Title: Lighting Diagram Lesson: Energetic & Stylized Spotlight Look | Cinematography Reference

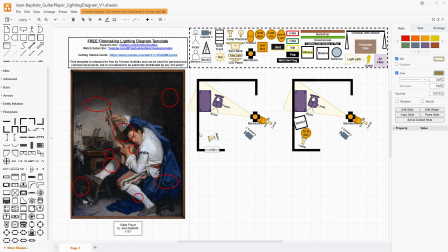[16:20]
You could just take another lamp and bounce it off the corner of this wall right here, and that would get light back into your subject as if it was bouncing around the room without needing to have another bounce, without needing to have the octabox or anything like that. That's a really simple way to do this.
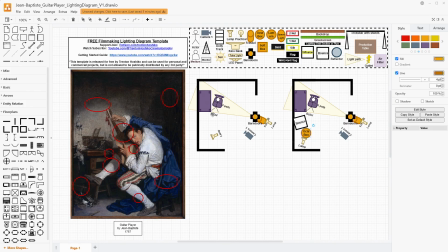[16:40]
I'd say you don't want this light to be super high above, bouncing down and then across or anything like that. That creates more of a directionality to it, because the light is coming so straight across here. Just kind of keeping everything straight across, in my opinion, works better for something like this.
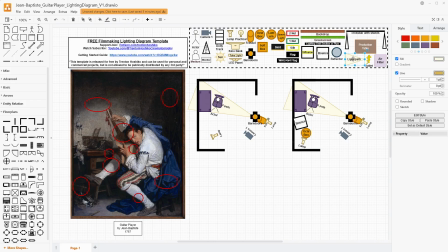[16:58]
But the main idea with this bounce path is that we want it to be going behind, you know, this first layer is what we see, and then we want it to be going into that second layer, which is the far side of him. So our goal is something like that, and then, you know, the same kind of idea here.
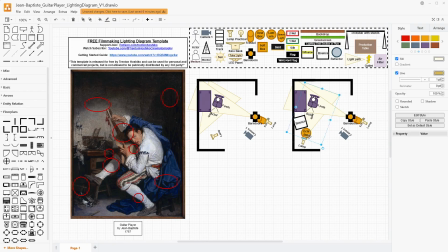[17:16]
The nice thing with the octabox over here is that you have a good amount of spread, but you also are controlling the light a little bit. It's not just going everywhere, and you can use things like the dimmer on the lamp combined with the octabox to help you out. In this case, you're much more at the whim of how the light is bouncing around the room and the color of the walls that you have here.
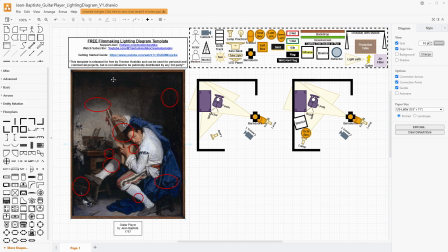[17:36]
Because at the top of the frame it gets so dark and the right side of the frame it gets so dark, I don't think you necessarily need something like a space light to bring overall global illumination to this space unless your lamp is really not that powerful. And if you have the opportunity to use a lantern instead of an octabox,
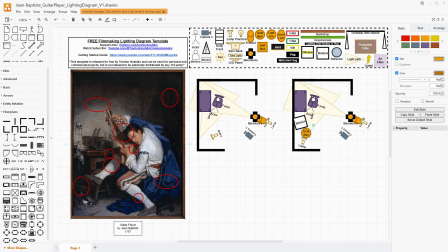[17:56]
you could use a lantern here, and that would create a lot more of an omnidirectional look to it. Like I said, I like having it be a little bit directional, so that you kind of have a little bit of a sense of control over how that light is bouncing, as opposed to using just a lantern or something like this,
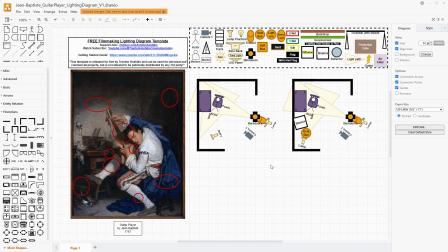[18:13]
where you're bouncing it off the wall itself. But this is a relatively simple setup here. We have a lamp, a barn door, and a Fresnel, and then we have another lamp with either, you know, nothing, that we're just bouncing it off the wall, or we're using a bounce card in an octabox or a lantern,
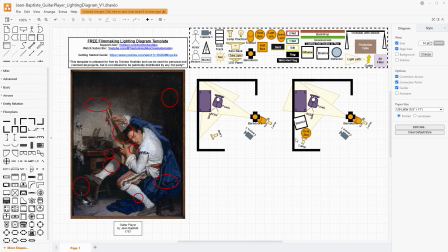[18:32]
you know, something to help spread our light out and make it pretty diffuse, because we don't want to have any edges really from the diffused light. We just want it to be filling in these shadows enough to get detail,
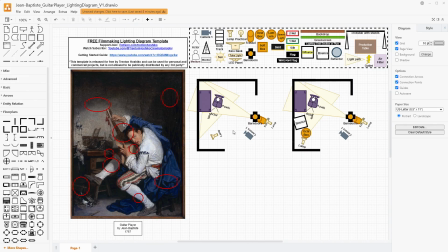[18:47]
while not competing at all with that spotlight look. If you think about it in a theatrical sense, if you go to a play, they usually have a bank of lights that are kind of generally illuminating the stage so you can see the background and that kind of stuff just a little bit.
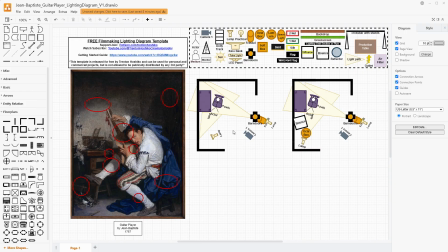[19:02]
And then you have that spotlight that's additional to those, so it's cutting the person out of the environment that they're in without that environment being generally completely blacked out or completely illuminated. And that's the thing that I'm looking for here, so that we can keep our focus on our subject.
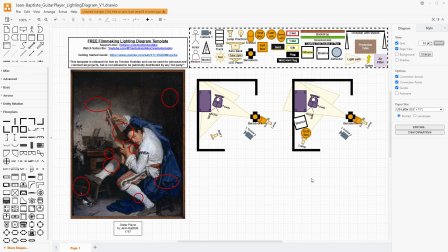[19:20]
And these are two different ways to do that. I think the big thing here is understanding that we want the light to be relatively low. We want it to be straight across to get this certain type of spotlight look that really makes him glow,
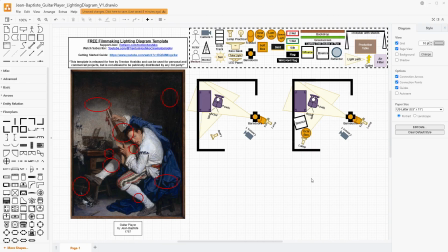[19:36]
while looking very different from a lot of other contemporary paintings in that way. And the sharpness of that light makes it look like he's frozen in motion, which makes him look very lively. It's as if you shot a really high shutter speed photo, where you stopped the motion because of the shutter speed.
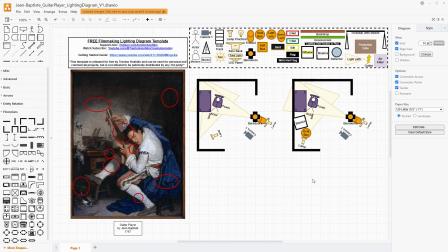[19:55]
And we're using that light to have a focus on the fabric and the ripples of the fabric itself. And that helps with that overall kinetic feeling of him moving and, you know,
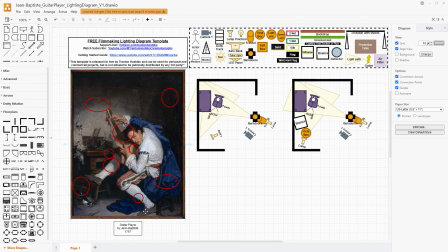[20:07]
kind of like crouch hugging his guitar as he tunes it, and this stylistic feel that you can get from him in this moment of almost like private performance. He's not actually on stage, but you can almost get the sense that he's on stage in his head.
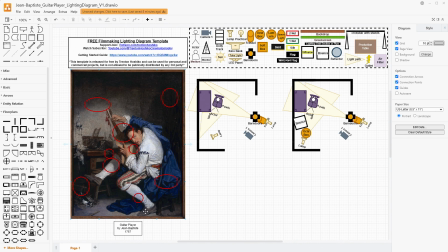[20:24]
He's in front of the audience, and we are that audience viewing him.